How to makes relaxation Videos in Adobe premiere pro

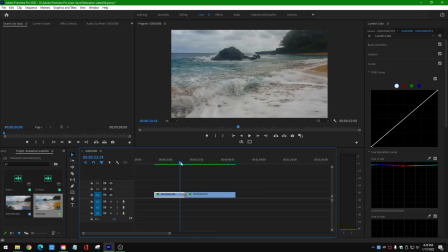(12:01)
let's try it again here we go okay this is great it's not that the best way I can do guys look at this okay you see this here you go so
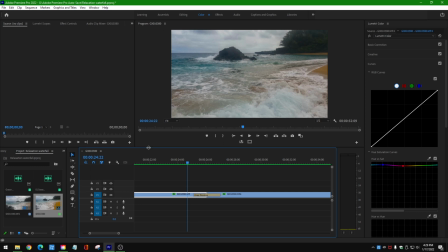(12:17)
now it's so much better let me make it a little bit bigger okay you have to find the middle medium ones like
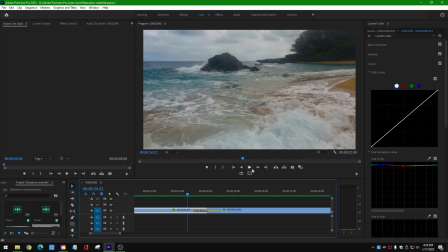(12:26)
which one is the best way for you for when the water coming up or when the water will stay still in the same spot and then moving back it moving back at the same time so when they do transitions it doesn't look
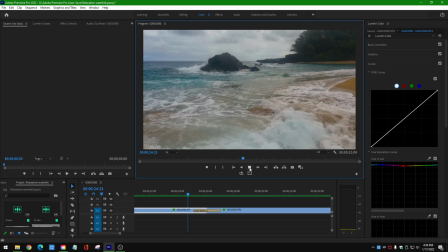(12:42)
too bad okay let's look at it again here you go see so now it's go back at the same time perfect let's see that so it's not really noticeable like the first time I show you guys here
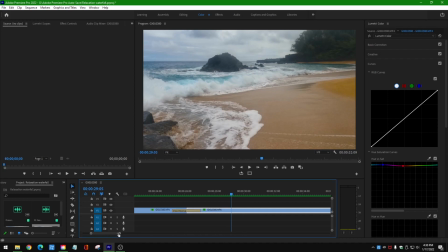(13:01)
you go because they all go at the same time when the water movement so
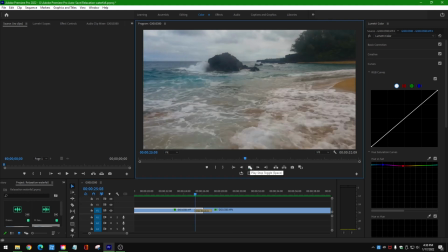(13:08)
it's gonna you're gonna have to play around okay here you go so that's how I do all
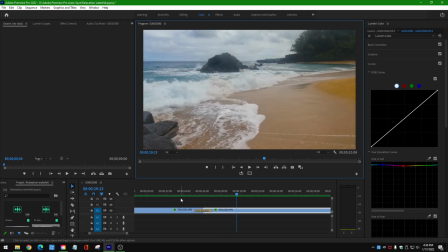(13:23)
right and
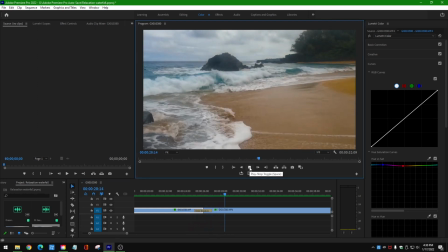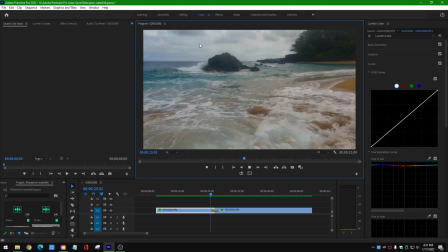(13:35)
the sky was not moving too much either that you couldn't really tell so I'm gonna keep it as that that's like that okay let's play again all
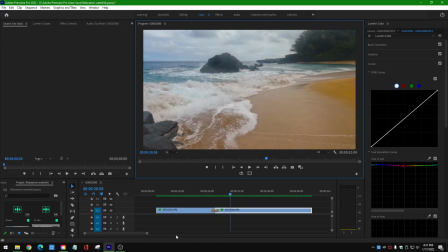(13:47)
right what do you think guys let me know i hope this video is
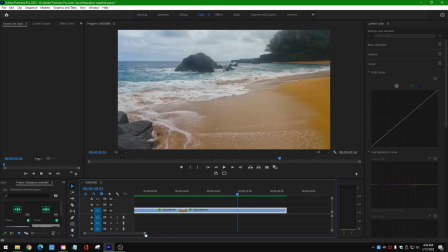(13:53)
helpful for you are looking for and if you have any questions or
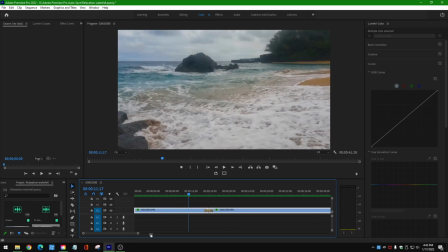(13:58)
if anything that i don't have i have done wrong please um forgive me and i apologize
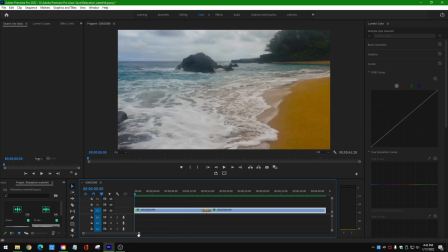(14:04)
but otherwise if you have any question please let me know and i will be here to answer your question see you next time oh by the way sorry before we go so you all you need to do is now
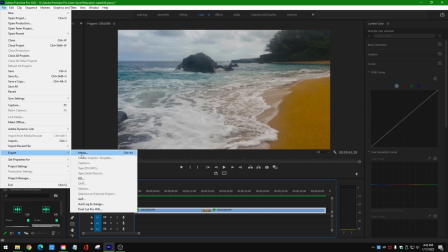(14:17)
you just need to rent okay so you turn into expert and expert media and i forget to tell you one more thing
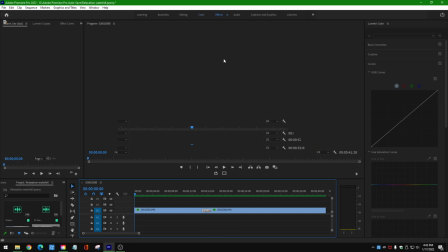(14:23)
about the transition so transition over here is someone new and doesn't know what kind of transition it is so
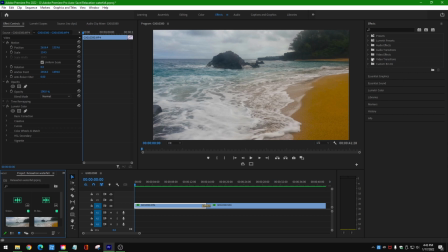(14:31)
we are looking for a go to effects okay and then go to um this um video effects and then you're
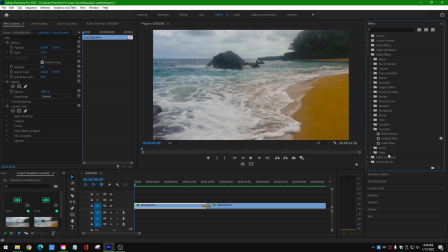(14:48)
looking for transition and um trend sorry video effects so video transition and then you want to go over here
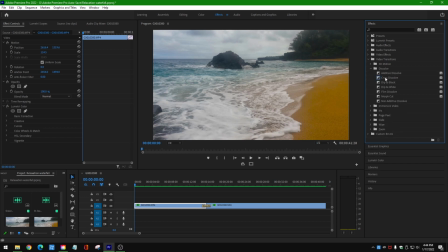(15:05)
and you want to this soul and cross this soul and all you need to do is just grab and track so over here okay so that's all you need to do but otherwise see you guys next time okay bye